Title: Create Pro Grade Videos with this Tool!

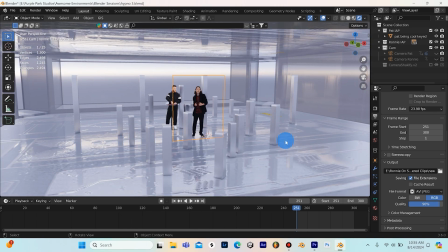[0:00]
What's going on, guys? It's Patrick from Purple Park Studios, and this is actually a scene that I made a while ago in Blender for my band Ronnie on Saturn.
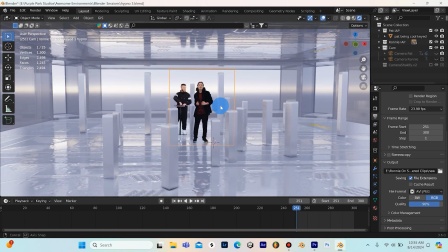[0:08]
It's part of a little music clip that we did.
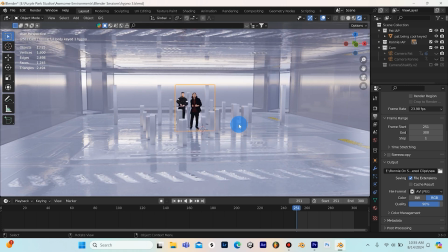[0:10]
So I did make a video on the environment design and everything about this scene a little bit ago, but today we're going to be doing something different.
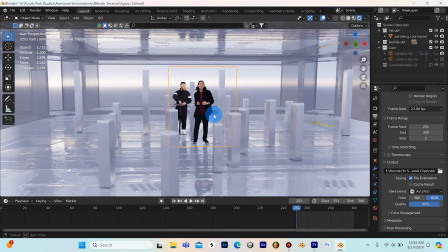[0:18]
We're actually going to be revisiting the color, and we're going to be doing that in Adobe Premiere using a really cool plugin called Dehancer.
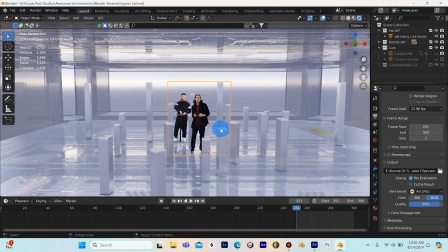[0:26]
So as you guys can see, this scene here in Blender, these are just a green screen footage where I've keyed the green screen footage.
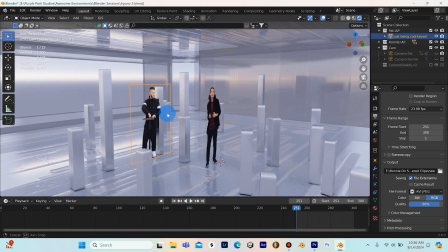[0:32]
I've brought in 2 clips into Blender, so everything's in 3D here, and then just a little environment.
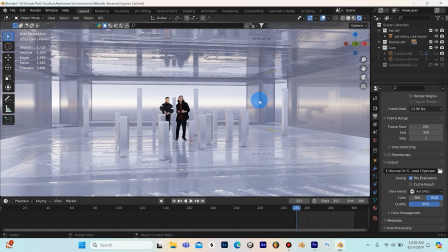[0:37]
And when you look through the camera, you get some really cool angles, so it does end up looking a lot different once it's finally rendered with all the correct camera angles and everything.
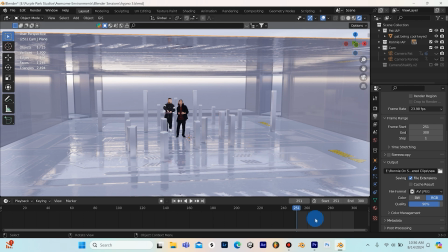[0:45]
But let's go ahead and jump over into Adobe Premiere and check out Dehancer. Alright guys, I'm inside Adobe Premiere, and this is the footage we're going to be working with today.
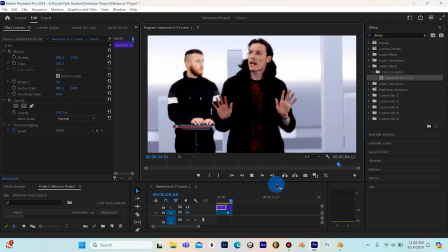[0:52]
I have the playback resolution set to 1/4 just so things run a little bit smoother here inside of Adobe Premiere.
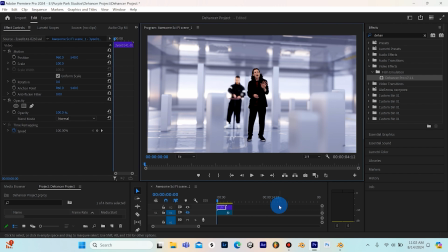[0:59]
And we are going to be using the plugin Dehancer today, so I'm going to link everything about Dehancer in the comments.
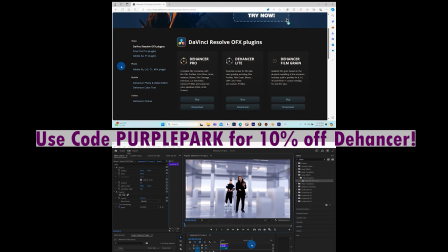[1:05]
You can check out their website. They have great instructions on how to download and install the plugin.
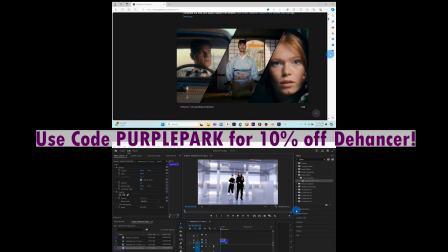[1:11]
And if anyone does decide that it's something that they want to use, you can actually use the code PURPLEPARK and get 10% off.
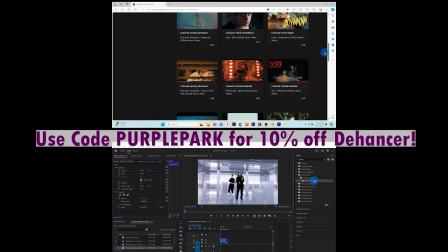[1:18]
So I've already got Dehancer installed here, so I'm just going to click it and drag it right onto my footage.
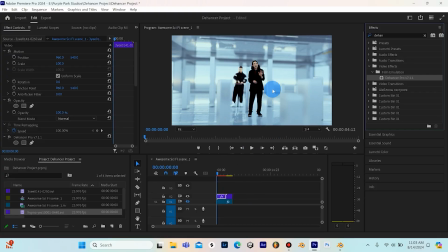[1:24]
And you'll see that this is the initial preset that it loads up with.
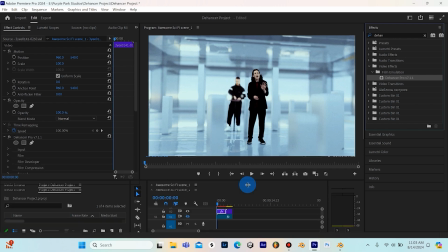[1:29]
And you can already see it's looking pretty cool. It has a bit of a grainy effect. It looks really neat.
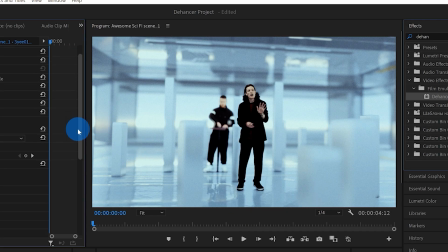[1:34]
So let's scroll down here.
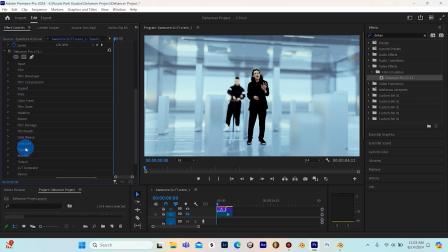[1:36]
And under here is the effects controls, and these are all the different settings that you can use in Dehancer to manipulate your color grading. So with each one of these, there's a drop down arrow and you get more settings to tweak.
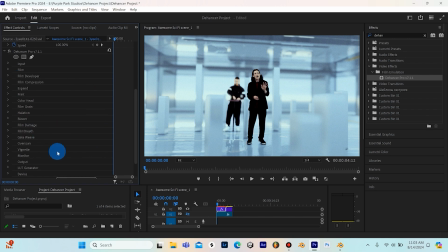[1:49]
So we're going to go through some of the main ones here. And I just want to say I am not a color grading expert by any means. I mainly do environment design and lighting design, green screen compositing on the channel, but I do need to color grade.
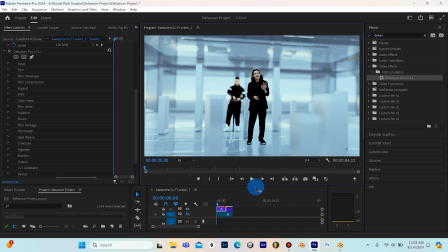[2:04]
And just from playing around with this tool over the past week, it's definitely going to be a valuable asset because it's going to save me a lot of time. So let's go down and click under this film here. So the profile right here is pretty cool. These are all of the different essentially presets. You can see there is a ton of presets.
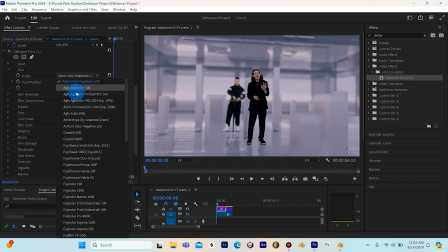[2:23]
So let's just go through a couple of these here. So that one's pretty cool. So this one here has got some really cool.
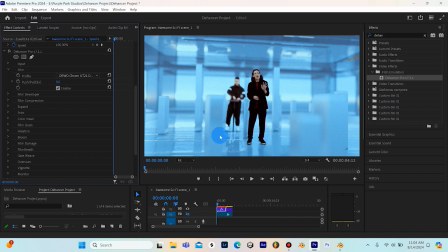[2:30]
This is really like gives me like almost like a sci-fi-ish type of vibe. But it's nice that it has this grainy effect because it makes it look more realistic in a sense.
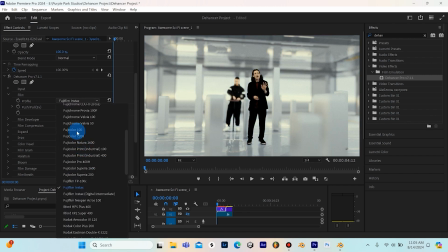So guys, this is the preset that I'm going to go with here for the video, Kodak Vision 3 250D. And if we turn this off, Dehancer off, you'll see, this looks cool.
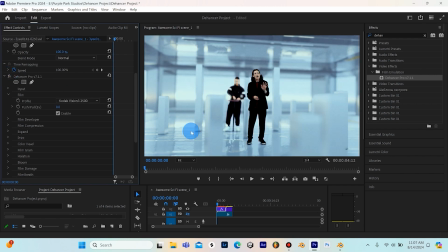[2:59]
It almost looks a little bit too clean, and then by adding this here, this just makes it look a bit more realistic. And like I said, you can tweak these settings. So let's just move on to some of the other settings here. So we jumped right to film, to the profiles here, but I do want to talk about this input up here real quick. So you can see there's a couple different sources here.
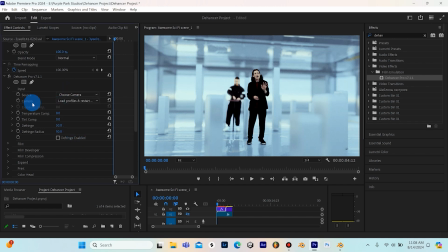[3:17]
If you have a custom camera source, you can actually go down here to choose camera, and then you can load the profiles, and then you'll have to restart the plugin. But it's cool that they have that option. Like I've said before, I am not a color grade expert, so there's probably a lot of settings in here that are going to be more valuable to someone who does color grading.
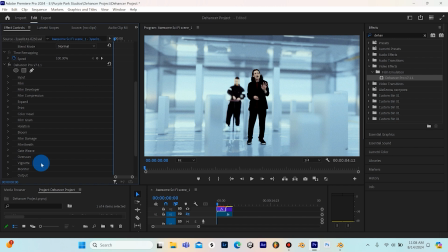[3:37]
But someone like me who doesn't know a ton about color grading, I think that it's very useful to have these presets and these options to tweak, and it could be a great way to learn. The one thing though I do wish about this film section here is I wish that there was like an arrow that you could just click to flip through so you don't have to go drop down each time.
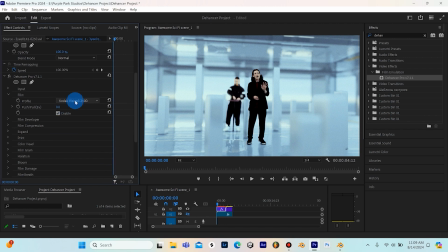[3:57]
Maybe that option exists. I haven't found it in here, but it would be a little more convenient if there was like an arrow that I could just click to flip through.